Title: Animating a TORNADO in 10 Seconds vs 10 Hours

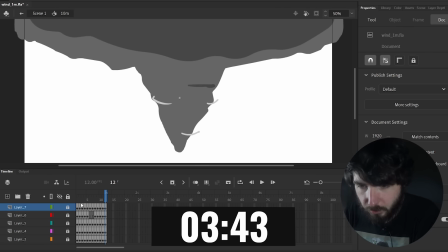247s
Then it'll look like it's jiggling enough. Okay, what do I do? I'll do some more little spinny bits.
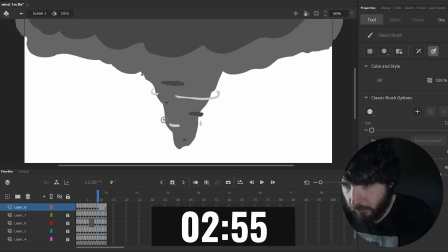254s
That might look nice. Call it debris. Okay, we've got 3 minutes left. I think I can do a background after finishing this.
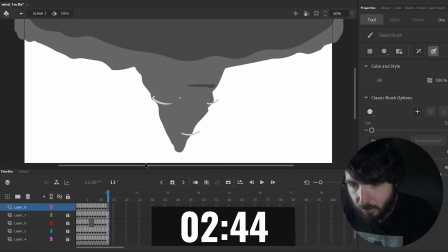262s
Maybe I should have done something like at the bottom. Oh well, I'm just gonna lay down some grass and sky.
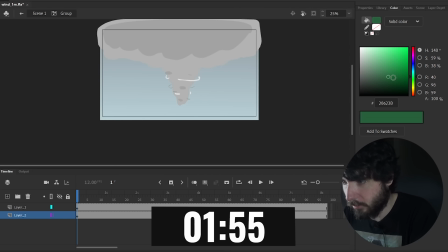268s
Okay, solid green, maybe a little blue. I don't like that gradient.
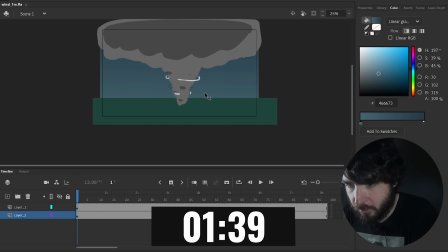274s
Is it too dark or too light? Okay, that'll do. 141. Maybe I can do one more layer of random stuff.
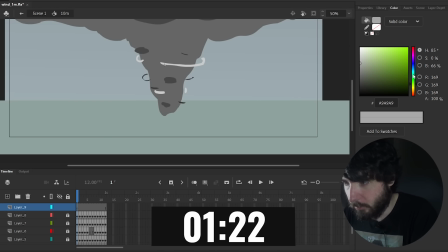281s
Maybe I make it a little bit green? Or a little bit blue, I guess. Oh, you know what? I'll just make it gray. Just stuff being kicked up. Mostly air, dust, what have you. It'll look like a drill. I still have time to delete this if it looks trash. There's like no rhyme or reason to what I'm doing right now.
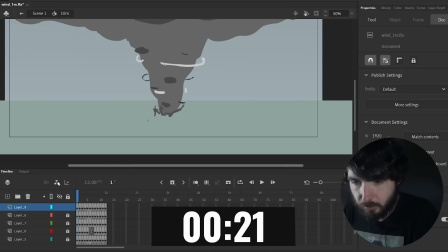298s
Just Just hopefully it'll add to it. I'll do some light stuff as well. 18 seconds.
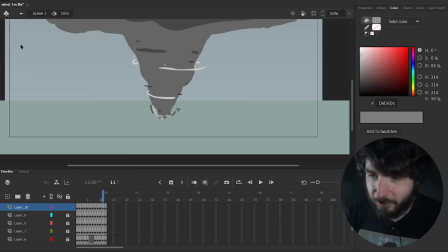311s
Okay. I kind of changed the alpha, the opacity of that at the end, but I'll just stick with that.
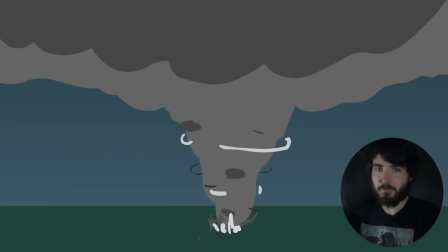316s
And here's the final product.
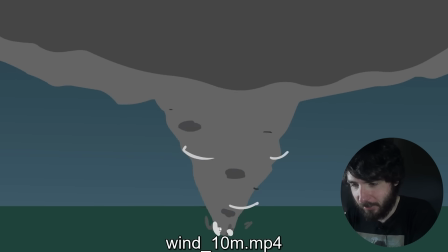321s
I think I like that. I wish I changed the opacity of that white stuff at the bottom for every frame instead of 2 of them. Or I could have kept it white the whole time, but that doesn't matter too much. I think it looks pretty good. We're getting closer to the realm of what a tornado would really look like.
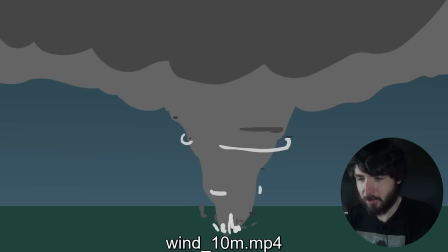337s
At least a cartoon tornado. It's got a nice spin going. I'll call that a good attempt. I can see some improvements that can be made. So let's move on to 1 hour.
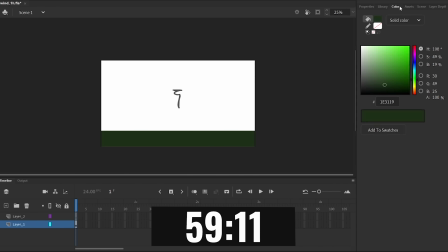350s
I started by putting in a simple background, similar to the last one, but with an orange sunset.
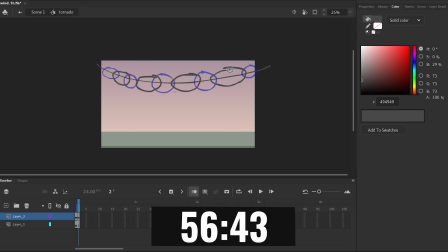356s
Also the same sort of spinning cloud again. This time I used more frames to make it smoother and went a bit more intentional on the shape.
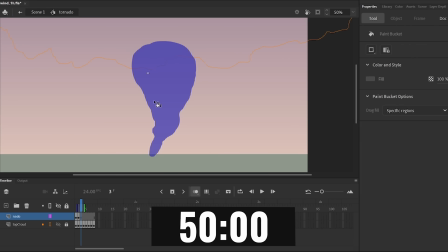367s
I made the funnel bend a little to the right and redrew it a bunch of times, having it rock back and forth.
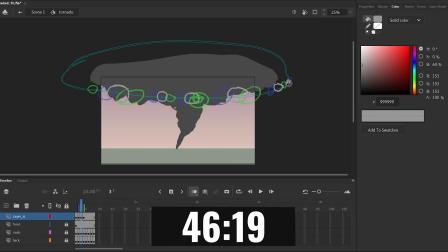374s
Then I made another layer of cloud and followed the same process as before to have one spinning in the front and one in the back for a 3D effect.
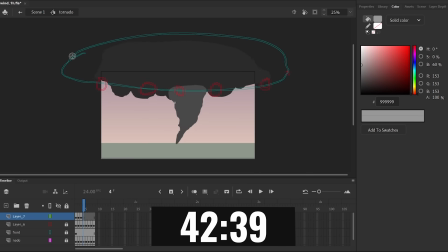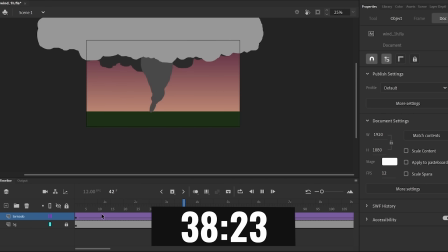387s
I tried having the whole tornado move across the screen, but it didn't look good, so I left it in place and worked on some lighting on the clouds.
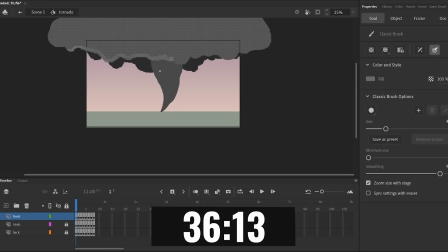394s
I was a little lost on this part, but I just did a rim light at the bottom and a big shadow in the middle.
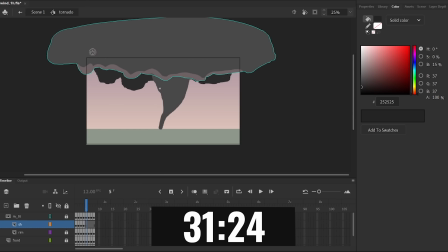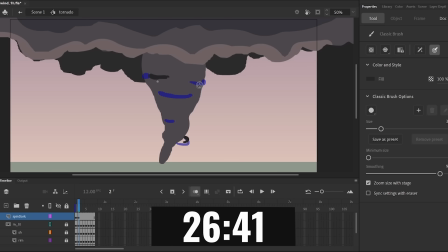407s
Now it's time for those spinning lines. First some dark bits that I'll animate rotating around a couple of times.
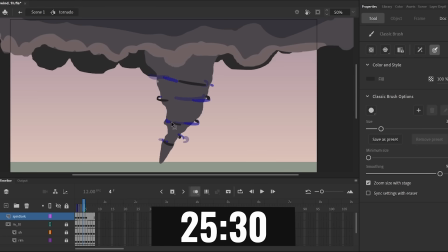413s
They should end up somewhere that loops nicely.
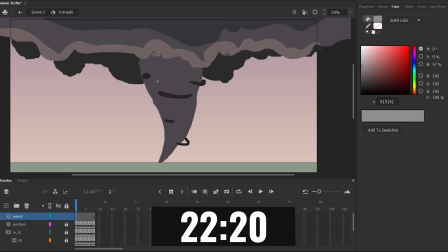418s
Then the same thing with the lighter lines in different places to give it some variety.
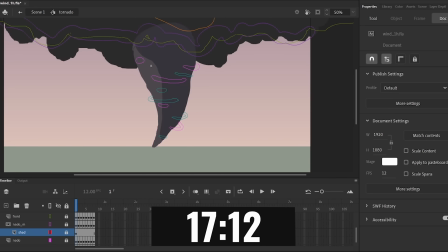426s
Foreshadowing on the funnel, I added this darker grey to the right and drew that frame by frame.
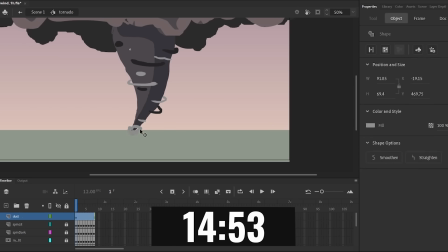433s
Then I thought it would be cool to have some dust shooting up off the ground.
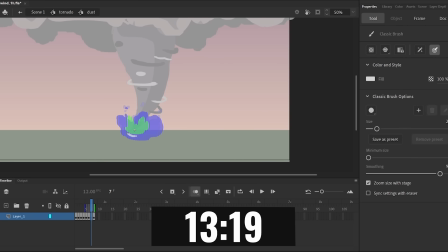436s
I drew semi-random blobs changing shape with little pieces flying off the top, and made that a half-transparent light grey.
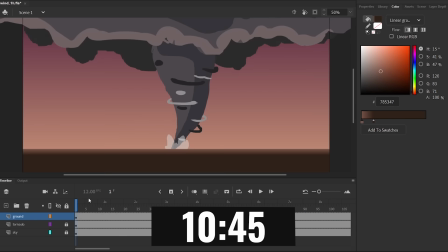445s
In the last 10 minutes I worked on the background, sort of a desert landscape with a road.
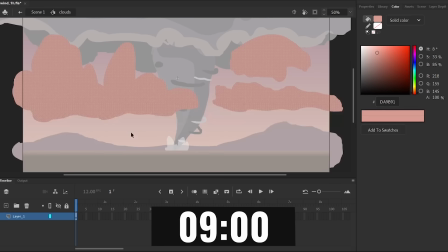449s
I added in some mountains and vivid, chunky clouds, before a bit of a blur and lighting to bring it home.
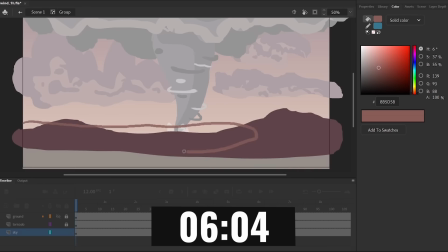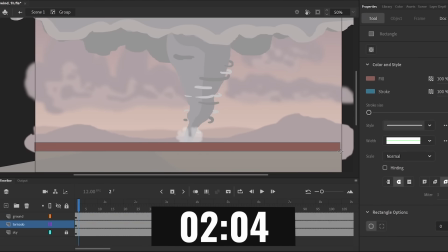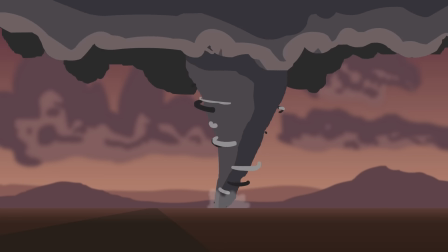So that's a solid step up from 10 minutes. A bit blocky and raggedy, but I don't think that's a problem.
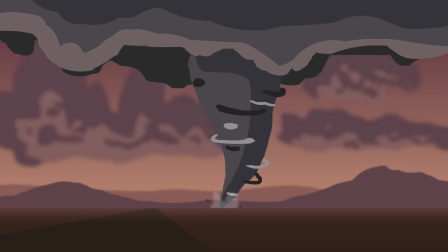479s
Maybe it's a little odd that it's standing in place, just spinning. I think that's the best you could hope for if you were staring a tornado in the face. But yes, this turned out pretty decent. I like the colors, it looks like a spinning big tornado.
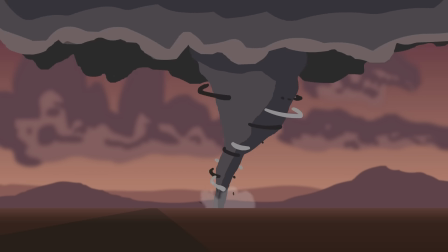493s
Let's move on to 10 hours.
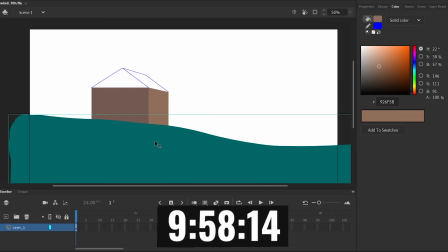501s
The 10 hours began once again with a background.
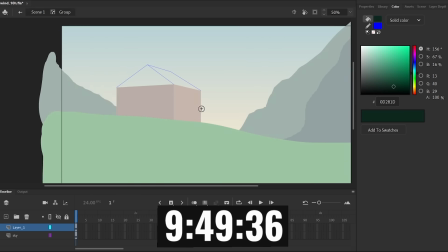504s
I went with a hilly, mountainous meadow type situation, which doesn't seem like the kind of place tornadoes happen, but you can do whatever you want with animation.
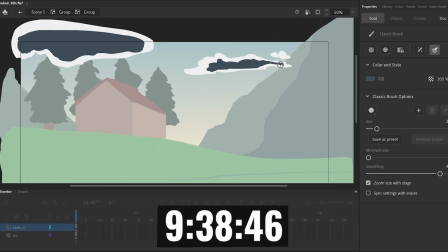512s
For the sky I wanted a yellowy orange into blue gradient. You can decide if it's dusk or dawn.
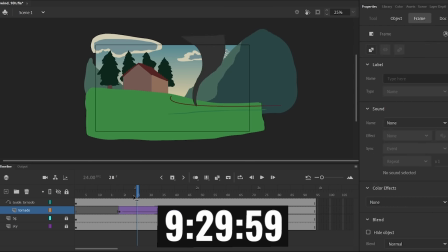517s
For the tornado, I first drew the general shape and used a motion guide to move it along a path I laid out.
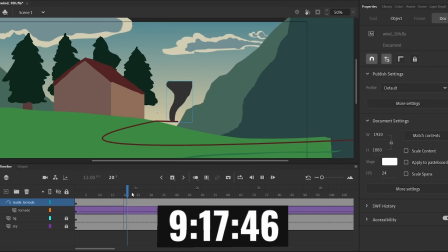522s
I basically wanted it to come from the distance and hit the center before leaving out the right of the screen.
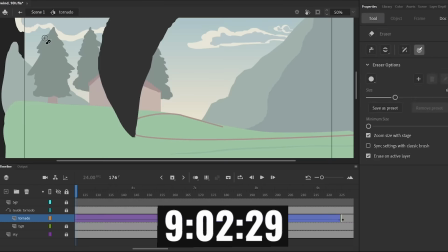527s
The entire tornado animation is going to be a loop inside this thing that I'm moving along.
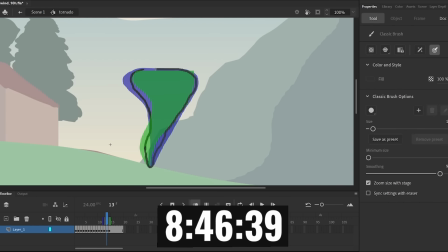531s
So the first part is just drawing the funnel in different ways so it looks like it's twisting and moving around.
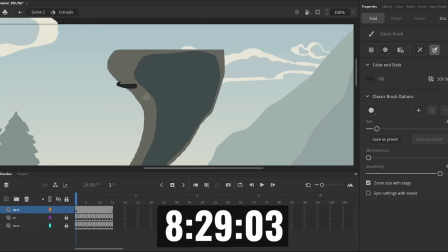537s
Then I added shading in the front right. After adjusting the colors, I started making those spinning lines.
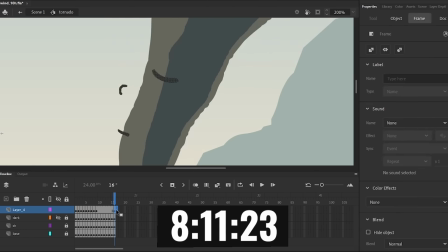542s
This time there are a lot more of them, and they're just more refined. Still dark followed by light.
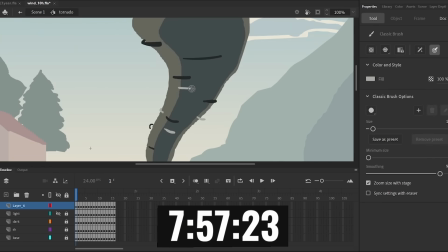547s
I also added some divots within the shadow to help sell their form and spin.
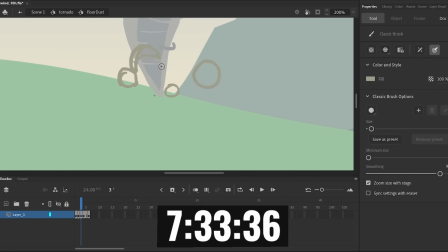554s
Now for some dust particles spraying from the ground. I had 4 circles moving up and dissipating in different positions, in a way that loops.
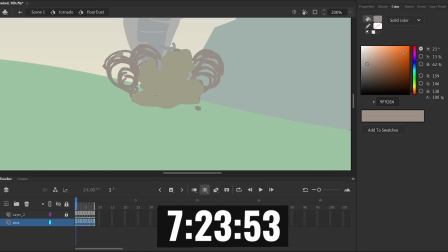562s
Then I drew a scraggly cloud shape around each frame using the circles as a template.
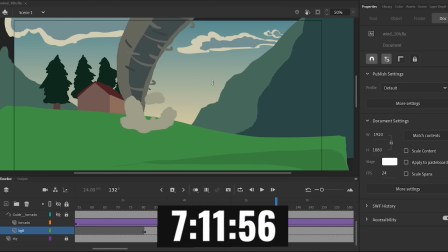568s
With that looking good, I adjusted the light and shadow on the tornado some more before moving on to the connecting clouds.
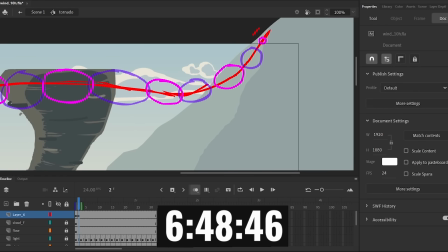576s
This is the exact same thing as the 10-minute and 1-hour clouds, but hopefully just looking nicer each time.
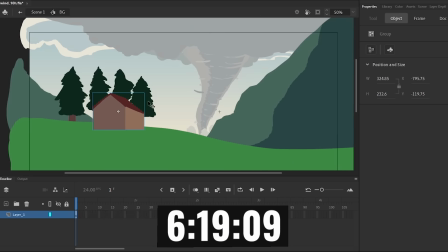584s
Now, at the very least, I wanted the house to get destroyed,
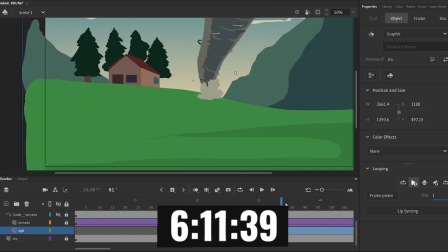588s
so I drew lots of small pieces flying off matching the colours I had, and masked out chunks of the house for a few frames.
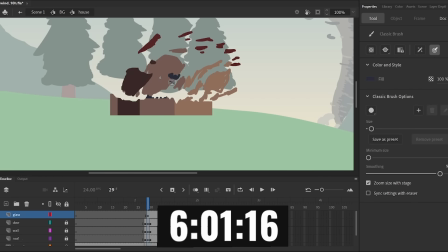593s
I then had to make it look like that debris got sucked into the tornado. At a certain point in the animation,
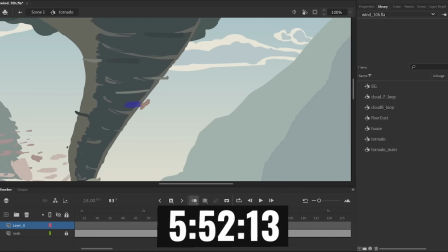600s
I added layers of house crumbs spinning around in the tornado in an abstract way.
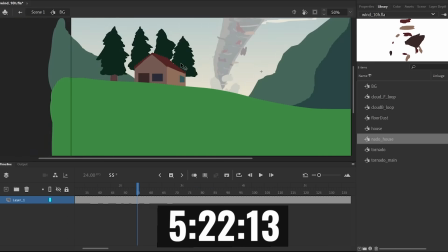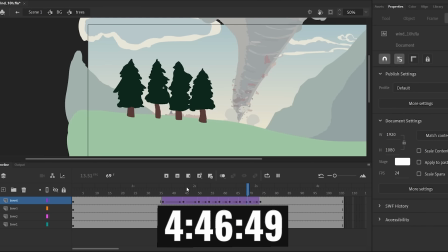613s
Once that looked okay, I thought I should make the trees sway in the wind and maybe a couple can fall over.
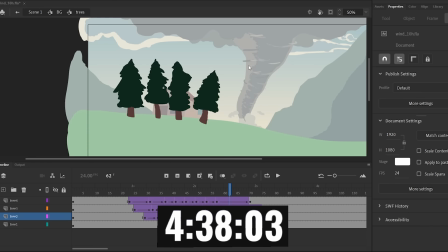618s
I moved them around with skew and rotation, which isn't the best in general, but I think it was fine here.
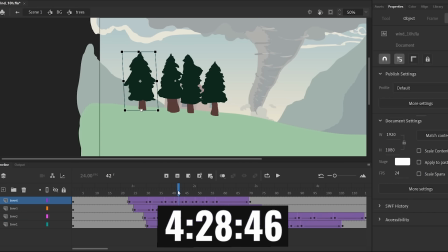623s
I also animated some bits of pine or leaves and sticks flying off the trees as the tornado passes by.
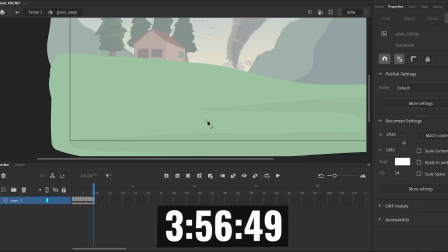632s
Now we begin adding some general windiness to the scene. Here I'm drawing some blades of grass in the foreground with a short loop waving to the right.
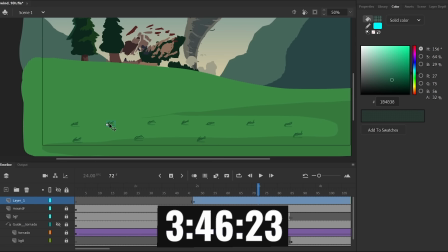640s
I can duplicate that a bunch of times and have them start at different points so it looks more natural.
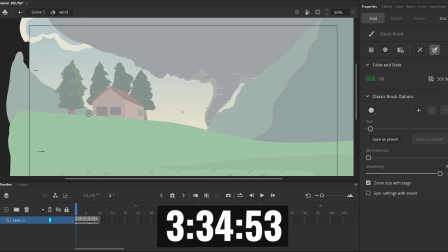647s
Then I made a big wind loop by animating 4 layers of various particles flying off the screen.
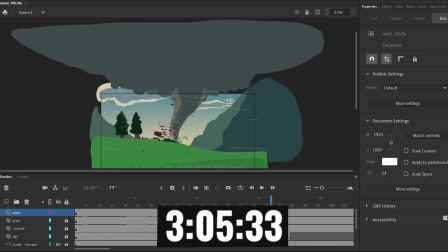655s
The key components for the whole scene were pretty much solidified at this point, so it's time for some extra details.
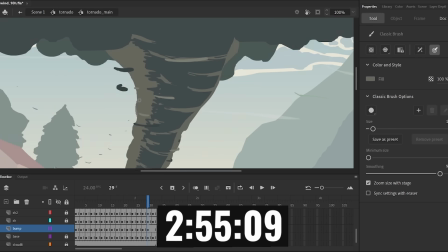660s
I added bumps around the edges of the tornado and more shading. Then worked on shading for the top cloud.
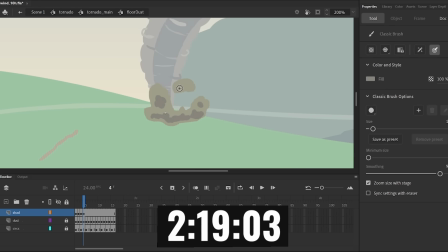670s
I also added shading to the dust, put a delayed duplicate at the back and added some small particles.
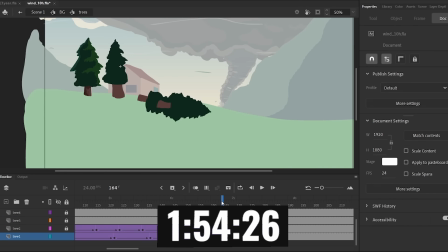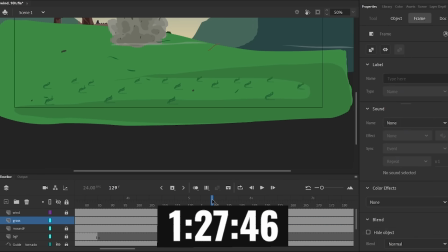683s
I thought a few flowers in the foreground would liven things up a bit, and I tweaked things here and there before going into Photoshop to redraw the background.
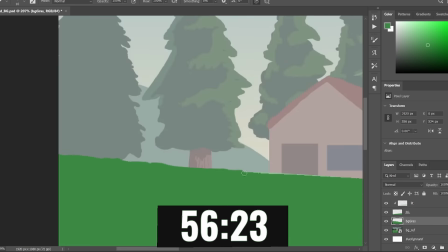693s
Nothing much changes from what I had, but it's more painterly and nice to look at.
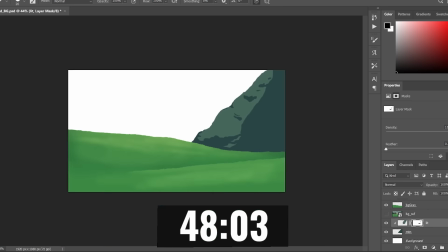697s
I spent about 40 minutes on that so I could drop those elements into Adobe Animate and make any final adjustments.
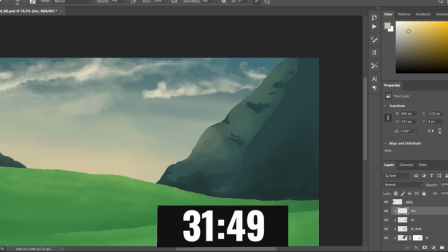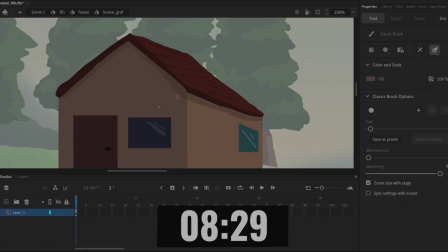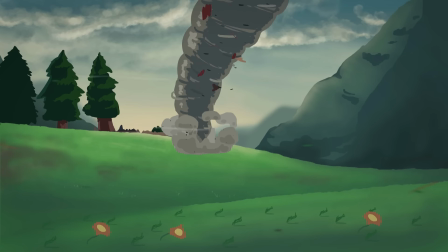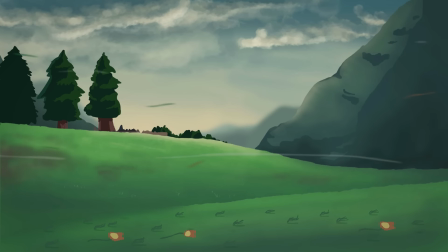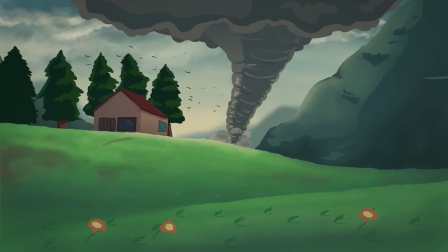731s
So that is my 10-hour animation of a tornado.
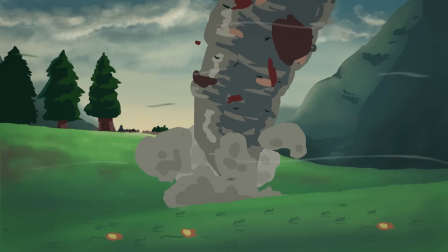734s
It's not quite as epic or destructive as I thought it might be, but considering I never really tried to animate a tornado before this, I'm pretty pleased with how it turned out.
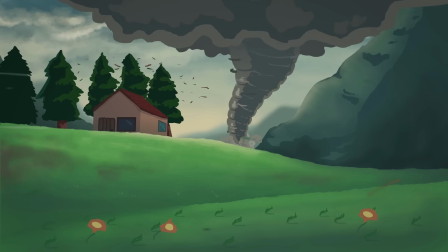743s
The clouds at the top of the tornado look a bit weird to me. Those could be improved, but other than that, I don't have any real complaints about the rest of it.